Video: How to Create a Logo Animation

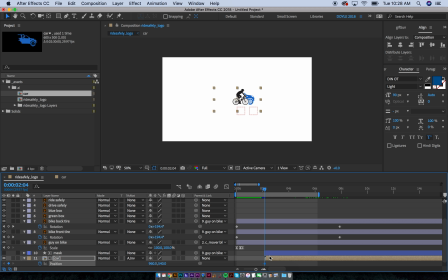947s
And so what we're going to do here is we're going to give the car a position and we're going to give the car the end position. So we're going to go back and we're going to say, all right, the car is back here.
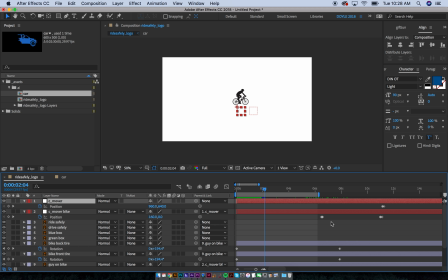959s
And the guy, we're going to move his bike mover, which we already established we're gonna move these back over here gonna move this out and then let's see what this looks like so let's see there he is he's riding car comes out so we want the car to match the speed so boom
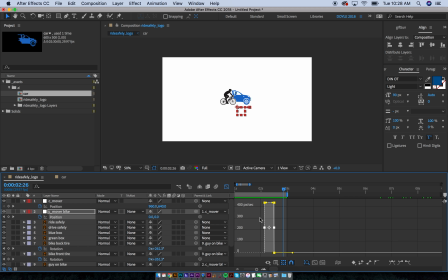978s
he comes out and we're gonna do this little finessing here do this just do like that now we want this there we go and we want
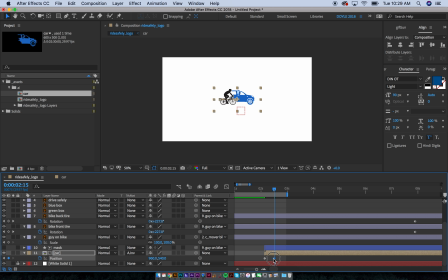987s
the car to come out at the same time and end at the same time so we're gonna also give this little finesse and we're gonna see what this looks like boom and then the car comes out that's just like i think it's a bit too fast so i think what we'll do
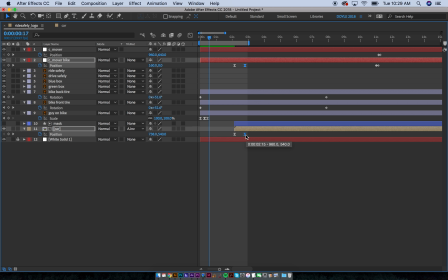1004s
is we'll take these key frames of where these guys end up here but i also think that the guy might be on the screen a little bit too
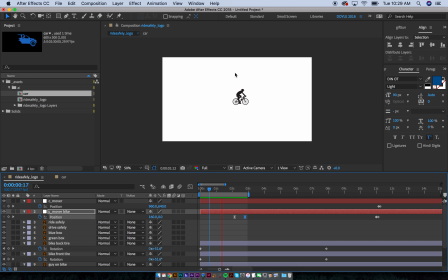1010s
long he's on the screen yeah he's on the screen way too long so i think it come here and then right about here so i'll just do is i'll move these keyframes back and then I'll just take the car and the mask and I'll move these back as well let's say yeah so
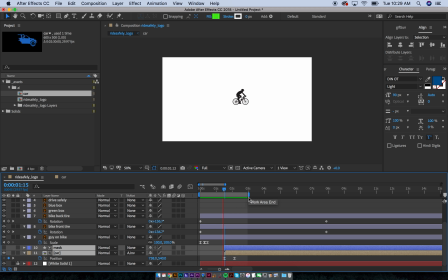1027s
that would be it the cars driving guys driving the cars next to him so we're telling the story here guys by himself cars are coming up next to him it's actually not I still think that's way too way too long move this back move this back and what I'm doing to get this
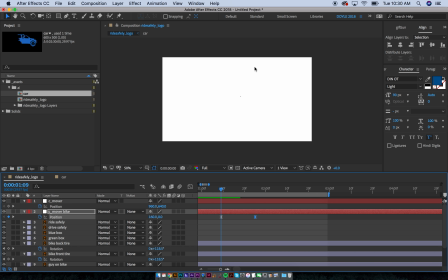1044s
whole panel by itself is just hitting this little tilde button and move this back here let's see there we go so it comes in it's riding car comes in perfect cars driving next to him so it's showing that there's a car you know in the same area as this guy so now we
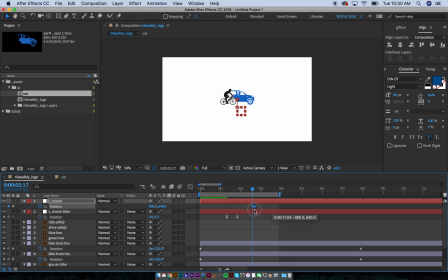1062s
can take the mover which we established initially and we could bring that back in because that's going to move the car and the bike up okay but the this apparently is not connected so what I'll do is I'll make sure that the car is
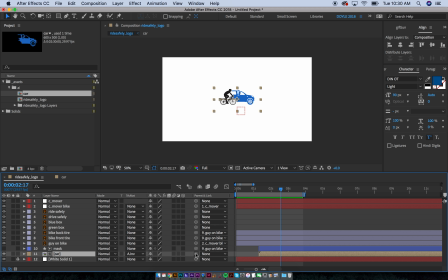1080s
pick whipped to the mover so now if I do that they'll move together and they'll move up so again we're showing the guy we're showing a car and then we're moving it up perfect
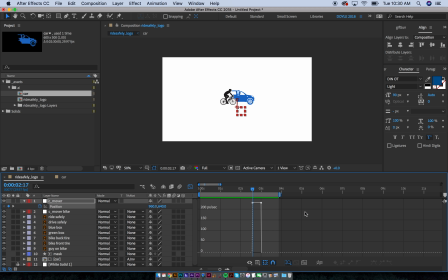1094s
but when we want that to happen is we also want to give a little finesse so we want to bring up that graph graph tool and we can kind of give a little bit what's doing here is that means that it's gonna go fast and then it's gonna go slower but you have this little curve so it's not gonna look so choppy and
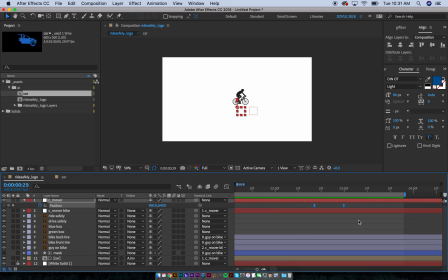1111s
then it goes up so there we go we can bring this out a little bit here so yeah it comes in there's the car and it comes up so right about this point is where I want to reveal these words
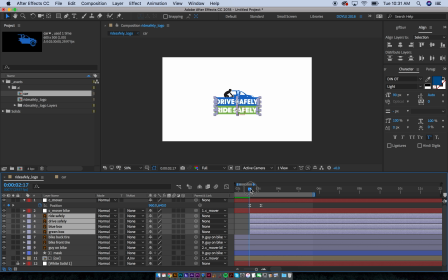1127s
which I hit off to the side here right so once this thing's done you'll see that this is going to be moving up here so I think around this time what I will do is I'll create some new mass and the way I'll do that is I will do green box and
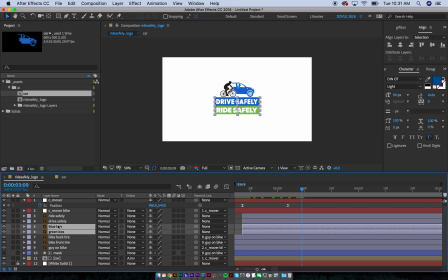1144s
let's see green box blue box so I'll duplicate these by just selecting both and hit command d and then the blue box is overdrive safely so I'll just bring this up above here I'll hit this I'll do masker drive and then blue box let's see green box i'll be masker ride and i'll bring that above
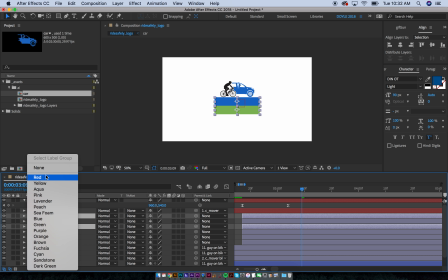1164s
ride safely now you could use color coding so what i'll do is i'll just select them i'll make them red and then ride safely drive safely if i do
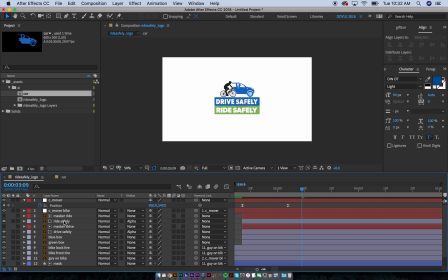1173s
this again masker so we'll do alpha mask that means it'll show so let's say that ride is anywhere outside of that box it's not